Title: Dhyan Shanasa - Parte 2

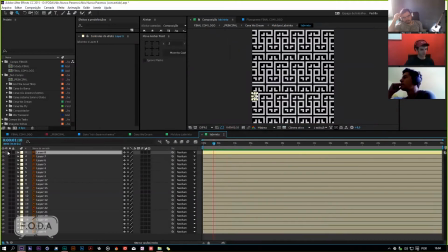Que é essa textura aqui. São vários trocinhos desses aí encaixados.
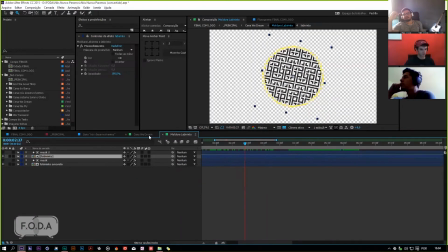Eu simplesmente coloquei aqui, rotacionei e tal, e criei uma máscara para poder fazer essa parada aqui em volta,
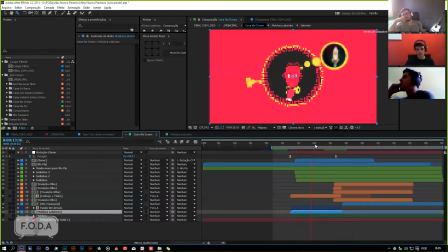que já que o cara tá sonhando e tá querendo transcender, nada melhor para simbolizar isso que uma chave e um labirinto, né? Aí o cara, bam, sacou, aí tem aquela transiçãozinha do olho,
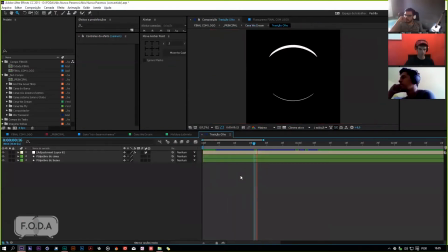aí que é aquela que eu mostrei aquela hora lá sem querer.
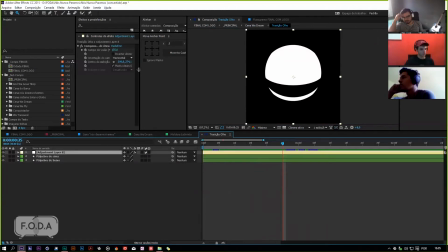Essa transição do olho aqui não é nada mais do que essa compensação ótica com um shape layer mexendo assim.
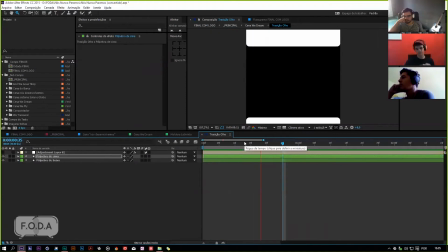Deixa eu desligar essa compensação. Acho que é isso aqui, tá? Isso é um piscar de olho, tá, galera?
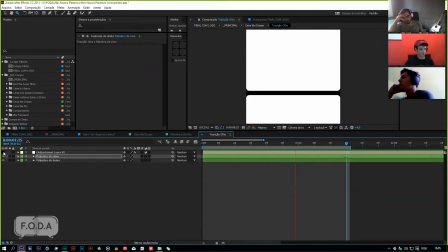Isso é um olho piscado. Aí quando você liga a compensação ótica, você tem isso aqui.
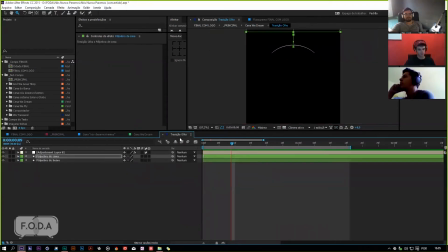E quando você vem com a cena original e compõe ela direitinho, você tem uma...
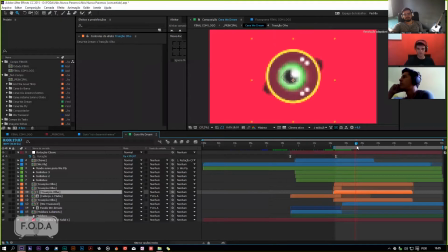Realmente você tem um olho. Pá. E esse olho, ele continua... O olho continua piscando, é a mesma coisa, sacou? E dá um efeito do olho, né? Se você não pode me falar que isso aqui não é um olho piscando, né? Se você me falar, eu te processo. Aí, quer ver? Calma, cara. É um olho piscando, sim. Quem foi que disse o contrário?
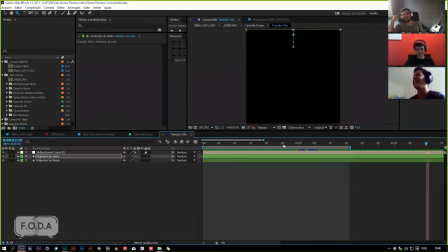Ele joga a sirene, olha o que eu tô falando. Cadê o... Cadê a...
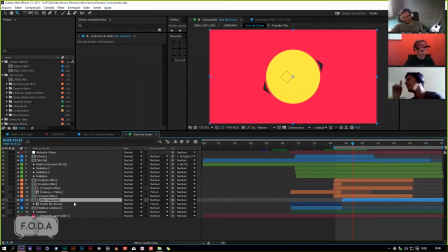Deixa eu procurar aqui. É esse aqui.
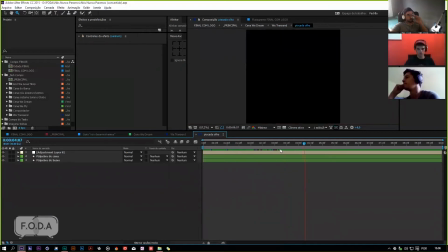Basicamente, isso aqui, a piscada do olho é a mesma técnica, só que aqui só piscando mesmo, né?
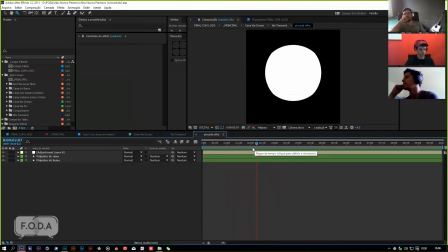É piscando de verdade, na outra lado é só a transição. Que eu fiz um time de pisca mesmo.
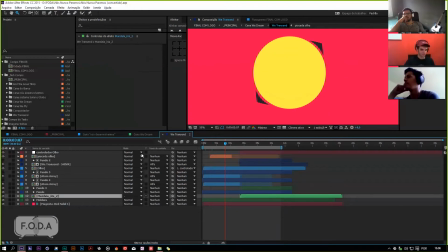E aqui você tem o cabelo, eu quero achar o olho mexendo lá.
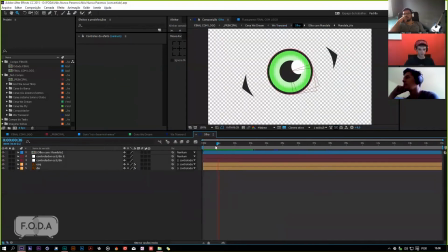Piscada da olho, tá aqui. Esse olhinho aqui, ele ficou bem legal, né? Isso aqui é um... Deixa eu ver aqui. O que é isso aqui?
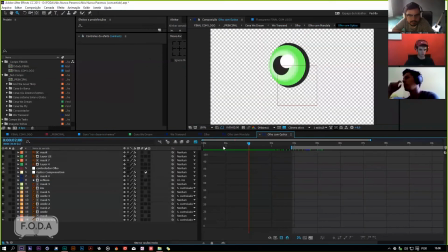Olho com mandala, olho óptico. É esse aqui.
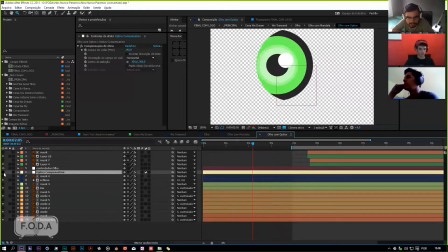Tem a compensação ótica, né? Você tem um controlador. Então, na real, o olho está movimentando assim, né? Ele é chapado, ele está movimentando para os lados. Então a máscara que contém ele aí do lado, né? Uhum. Para ele não vazar. Só que a máscara só funciona mesmo à medida que quando você liga a compensação ótica, né?
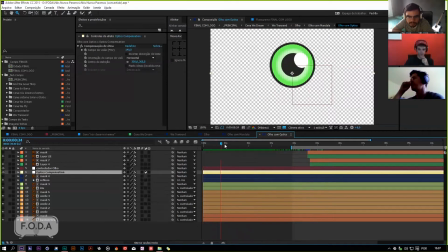É lá que eu fiz, né? Já liguei a máscara. Você liga a compensação ótica, daí a máscara faz sentido, né? Porque dá essa ilusão de movimento realmente, ele está olhando para cima e tal. Você tem outras coisas que vão entrar aqui dentro da íris ali, né, da parada.
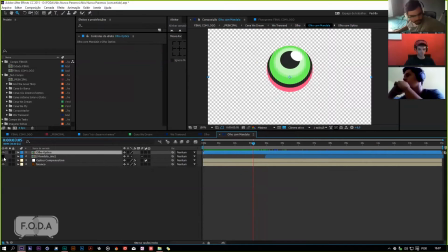Você põe um plano de fundo ali, né? Que é essa bolinha aqui. Né, pra dar a sensação de que realmente tem uma bola atrás ali, né?
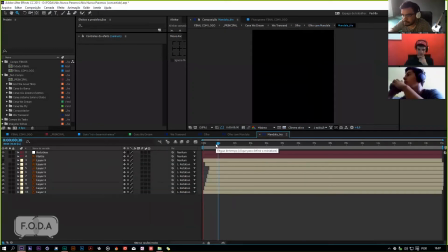Um globo ocular. E aí você tem a mandalinha que vai entrar ali na jogada. Que tá só rotacionando e entrando mesmo.
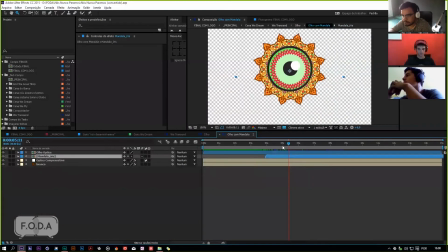A partir de uma máscara. Save. Um brilhozinho, chuchu.
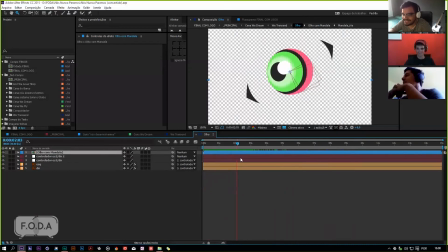Chuchu. É. Aí. Tem lá uns pequenos detalhes que são acrescentados e tal. Uma animação meio lupado mesmo, ela fica lupando, porque ela precisa ter um certo tempo lá também.
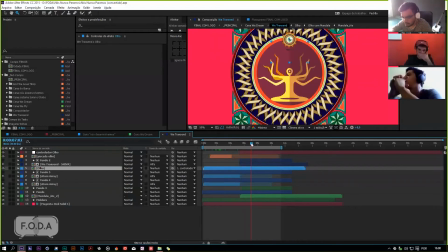Esse Chivo aqui, esse bonequinho, que desenhou foi um brother meu, um designer lá de São Paulo. Eu mandei uma foto pra ele do Chiva. Falei, cara, eu preciso de um Chiva desse aí. É bem minimalista, mas muito minimalista.
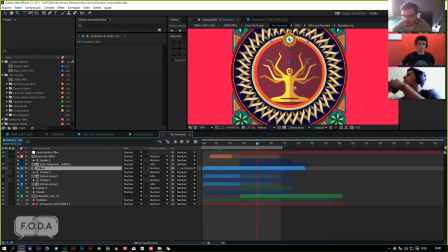Eu mandei um print screen da forma como eu estava desenhando e tal, que eu não estava conseguindo fazer do jeito que eu queria, sabe? Do jeito que eu estava imaginando. Aí o cara foi e fez, velho, ficou do caralho. Ele tem crédito por esse Chivo aqui do meio, não é meu não, pra ele desenhar pra mim.
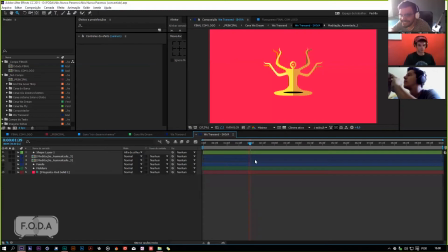Corrigi o nome do cara então. É, porra, verdade, valeu, Jéssica. Então, o Renanzão, lá de São Paulo. Você vê aqui, ó, parece uma aranha, né?